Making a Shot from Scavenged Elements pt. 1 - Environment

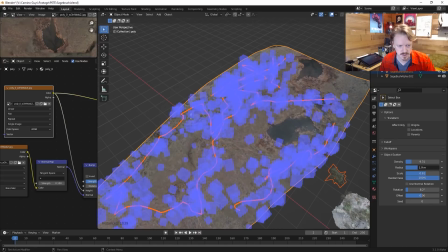I want to shrink it and turn up the radius, the distance from the stroke. And let's see how that looks if we render it.
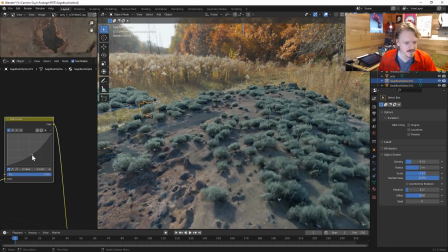And ooh, that looks good. I'd probably, the scale is all wrong, and I'd want to darken them and probably desaturate and do some other stuff.
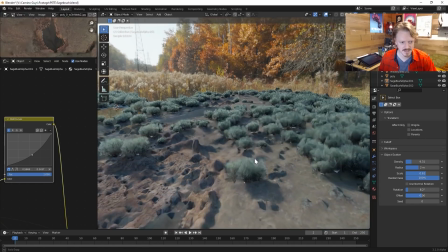But considering this is just a really junky, low poly environment, this the sagebrush adds a lot of legitimacy.
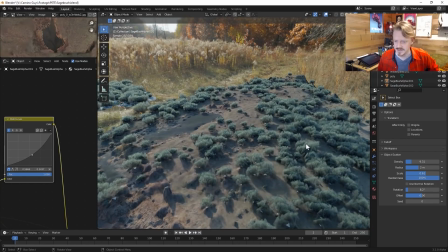I'm really happy. And this looks okay.
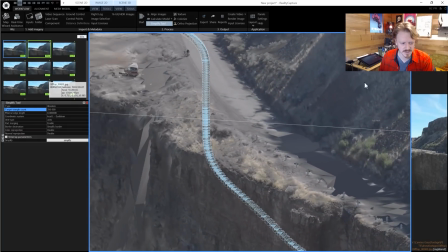You can definitely see the footage from the drone does not have the color information it needs to really make a good scan, but I might be able to kind of tweak stuff in Blender.
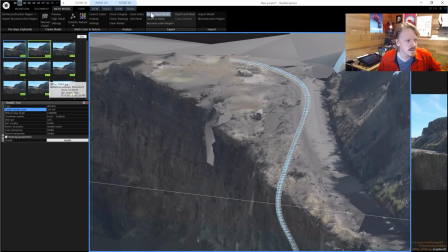So I will try bringing this on in. I think it's mesh model, dense mesh model.
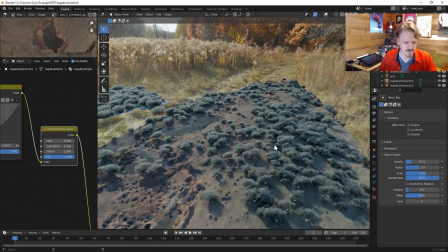The new interface is not particularly intuitive. Yeah, desaturating these guys a bunch actually does seem to help quite a bit in terms of realism.
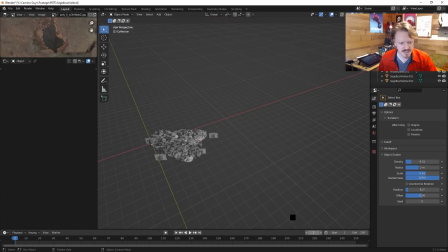I don't know. I'm gonna try importing the cliffside camp and just see how it looks.
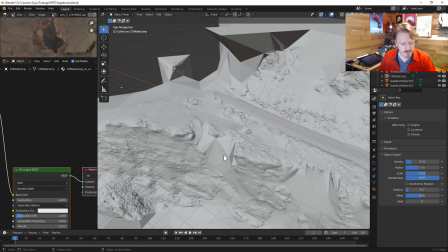And some stuff reconstructed really well, but other stuff didn't. So I'm gonna tab into here, and basically anything that's big and blocky like this, I just want to get rid of.
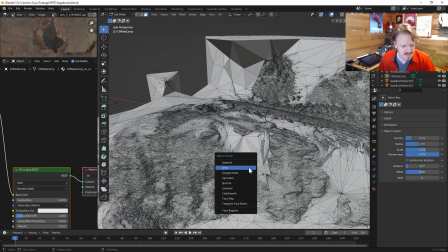So I'm gonna select this face and hit Shift G, select by similar area, and I'm gonna say anything greater than this piece,
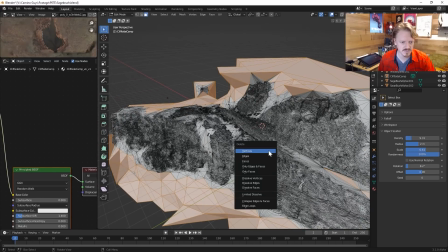let's just delete that, and hopefully that kind of cleans things up a little bit here.
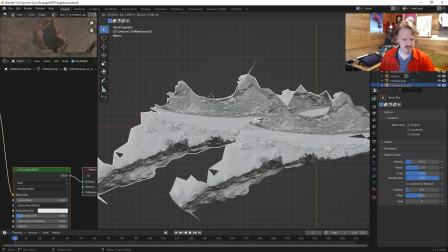I'll add a little camera, and if I'm lucky, I should just be able to duplicate this in -1.
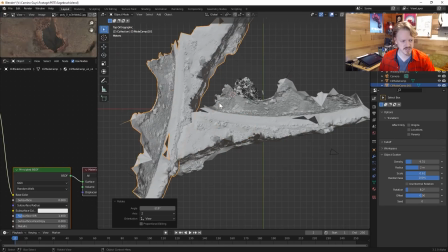And let's see, can we? I guess it does have a sun direction, so we'll see how this all works out.
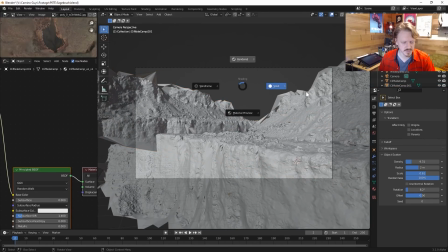But let's see, how's it look when we render it? And wow, yeah, that is not that is not particularly good.
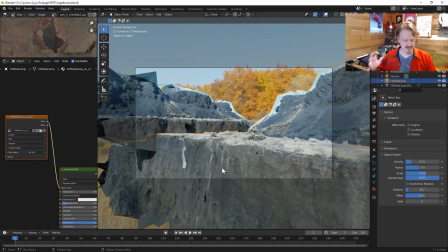I could probably set this to my A7 III, which kind of will simulate more of a log look, correct it a bit.
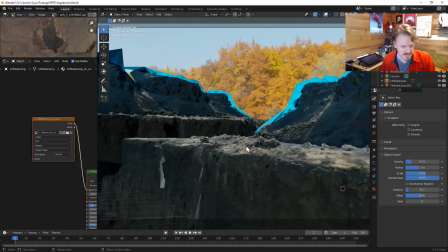Which does kind of, I mean, obviously now the sky is super saturated, but in terms of the values of the cliffside and the cliff, that's helping a lot.
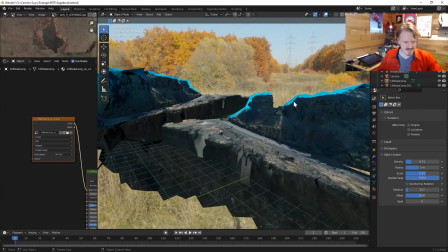I think a lot of the problem here is just that lens flare bleeding in from the top. But I could still definitely do my thing with the sagebrush.
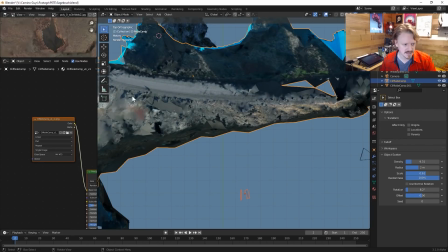And here, let's scatter in this area. Woo! Yeah, okay. Turn down the radius, turn the scale down a bit, and let's see how that looks.
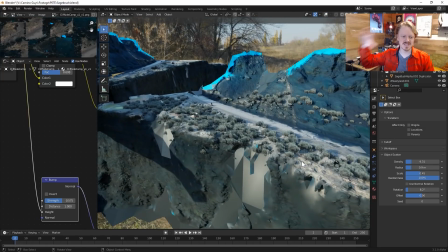And there's places that work. If I'd been shooting this specifically to reconstruct it, I think I could have gotten much better results.
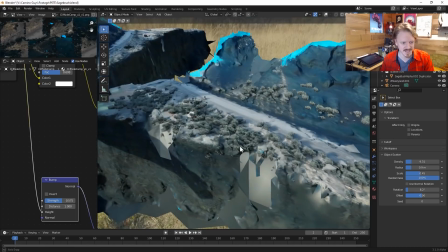And the sagebrush really are carrying a lot of the weight here, but I don't think this scan in particular will be useful.
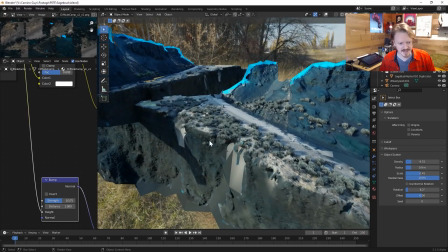And okay, I think the sagebrush is carrying a lot of the weight here. And if I were shooting this drone footage specifically for reconstruction, I would have shot things a lot differently and probably just,
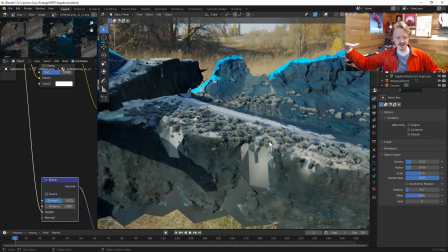gotten a whole just pass of the cliff in the area without, seeing all the way to the horizon and all of that, and avoided shooting into the sun. But anyways, yeah, it's interesting, but probably not really useful, especially because of all the blue.
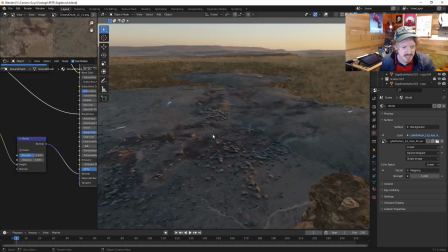And okay, I did the same thing with this bit. This is actually a huge scan area. This right here is like a little parking lot. And these are paths and stuff, so these sagebrush are absolutely huge, but it isn't high enough res to actually use it at the proper scale, so I'm just using it for the texture and putting the sagebrush on top of it.
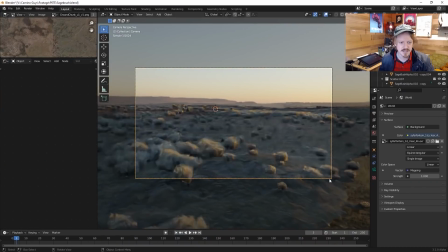And the camera's going to be moving, you know, pretty fast like this. Woo! And I really want a guy, you know, I want Nathan on the motorcycle going across these hills as he gets over the road and pulls out a harpoon and he's chasing the truck.
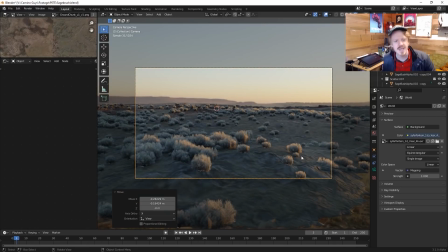In fact, I think I'm going to start the shot looking at, he has a little floating robot buddy, and so we're going to start with the little robot whipping out like a pair of steak knives, like, ah! And then we'll see him in the background. It'll just be like a very silly ending to the episode.
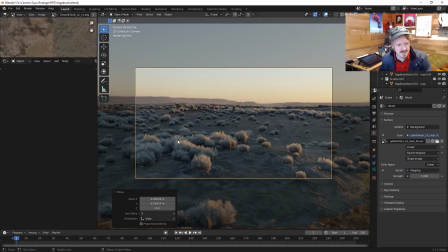But yeah, obviously the actual scan bit isn't doing much, except for giving a nice kind of groundwork for the land and some good texture values.
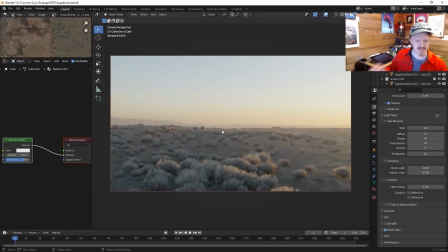Okay, and I added some volumetrics, which helps kind of tie everything together pretty good.
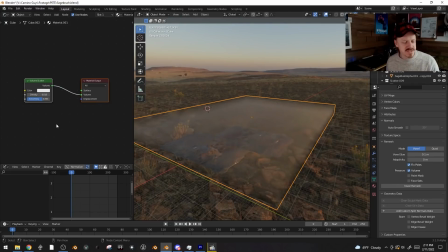And yeah, if you're curious about volumetrics, I've got a whole video about that I put up fairly recently. They're very fun, and with Cycles X and new GPUs, they can actually render in a not insane amount of time.
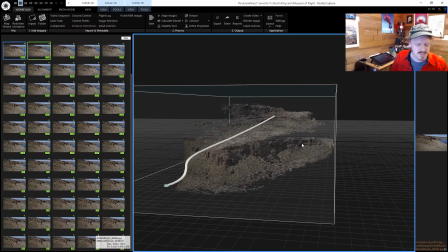So I think I want to get some more rock elements in there though. So I processed this one scan again, but in reality capture, and we'll see how it works.
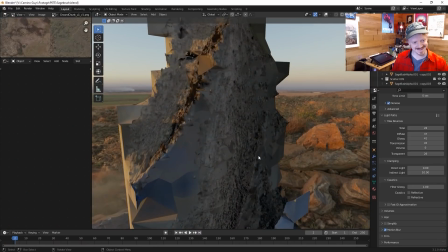And there it is. It looks pretty messy.